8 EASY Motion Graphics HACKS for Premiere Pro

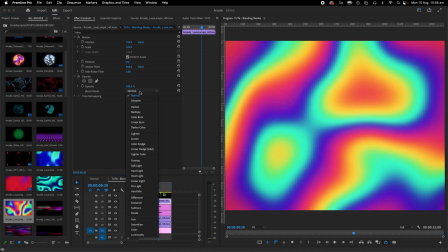4:00 And then I'll drag this psychedelic lava look on top, and under opacity we can try multiply or screen or
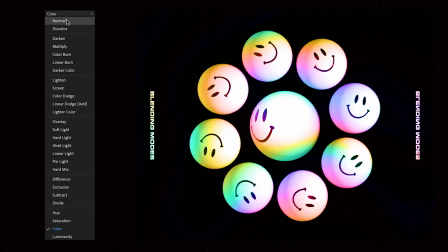4:09 exclusion or even the color blending mode for a more fairy floss look. And why not just try all of them just to see what happens?
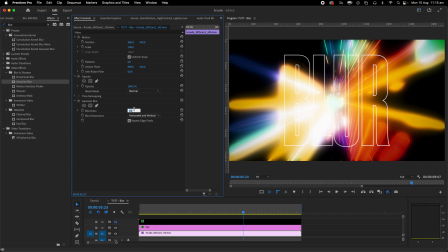4:16 Blur. Here's a really simple trick for a title background. Just blur something. Bonus points if you only blur it vertically, giving off these cool lines, very Netflix.
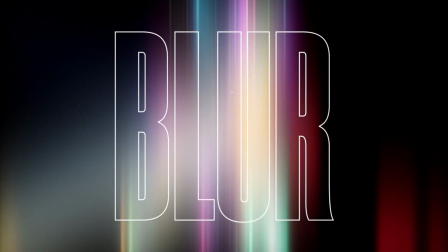4:25 It's so simple, but it can give off a totally different vibe and often be a lot less distracting. We have one final hack left, but if there's anything else that you would like me to teach, by all means leave a comment down below.
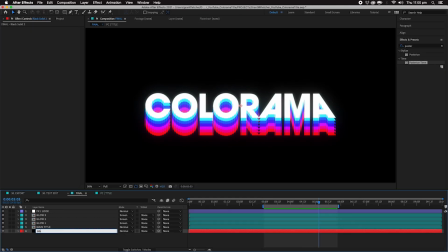4:38 Or of course, check out my own YouTube channel for more videos just like this one. Glow.
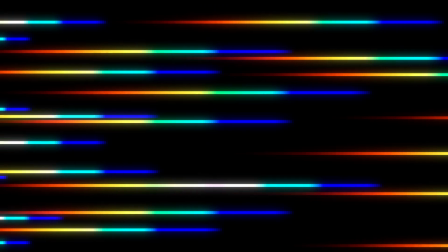4:42 For Arcade, most of these have built-in semi-subtle glows for that ready-to-go, out-of-the-box retro vibe.
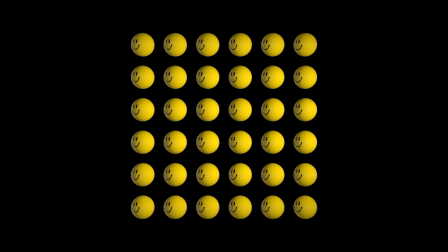4:48 But say you had something something that just looked too sharp and digital.
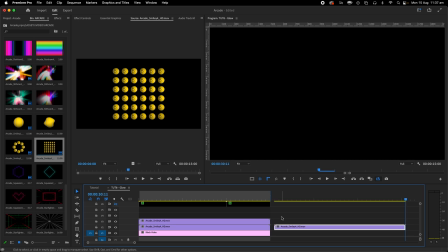4:52 Premiere doesn't have a native glow effect, so I like to make my own fun by stacking blurs.
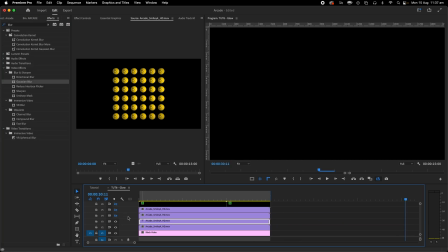4:58 So let's duplicate this layer 3 times.
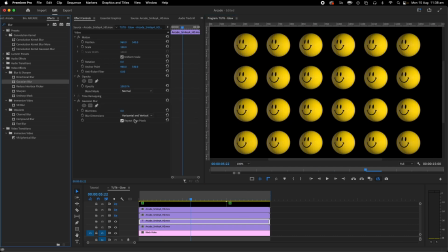5:00 I'm going to use a Gaussian blur, and on this first one we want to make it pretty small so the extra only just peeks over the edges. Let's change our blend mode to lighten and opacity to 60%. Now these settings will be completely different depending on the brightness of whatever you're working with.
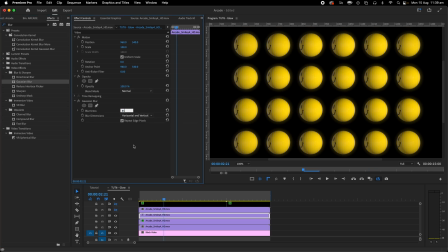5:16 Next layer we'll do the same but pretty much double the blur size and maybe bring the opacity down a
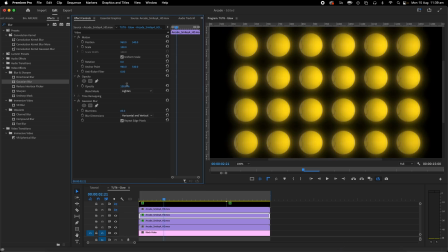5:22 touch just so that the blur starts to taper off the further it gets from what is causing the bloom.
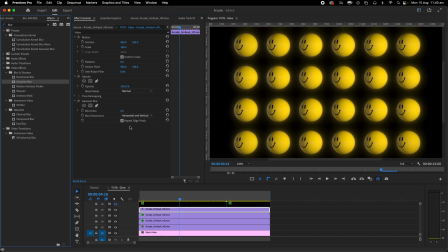5:27 For our final layer, let's go big with say like 130 blurriness.
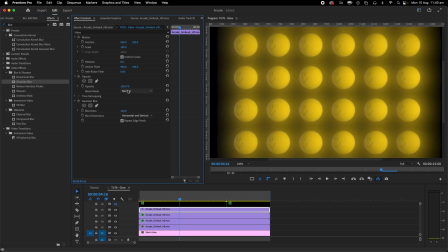5:32 Let's use a screen blend mode instead this time, but back the opacity off to like 25%.
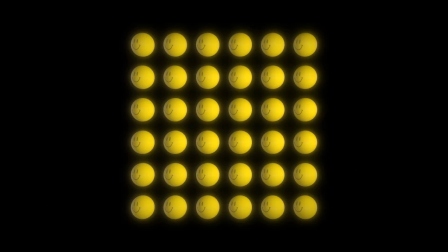5:36 You could be more subtle with this look or more overt, but this is looking way more analog already.
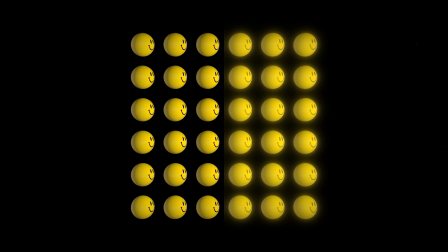5:41 You can tweak it by using more layers with the blurriness numbers closer together, while also bringing the opacity per layer lower. We really hope you enjoy Arcade. We'd love to see what you make with it, so please tag us on the gram. And whilst you're here, why not watch another video? It's on the house.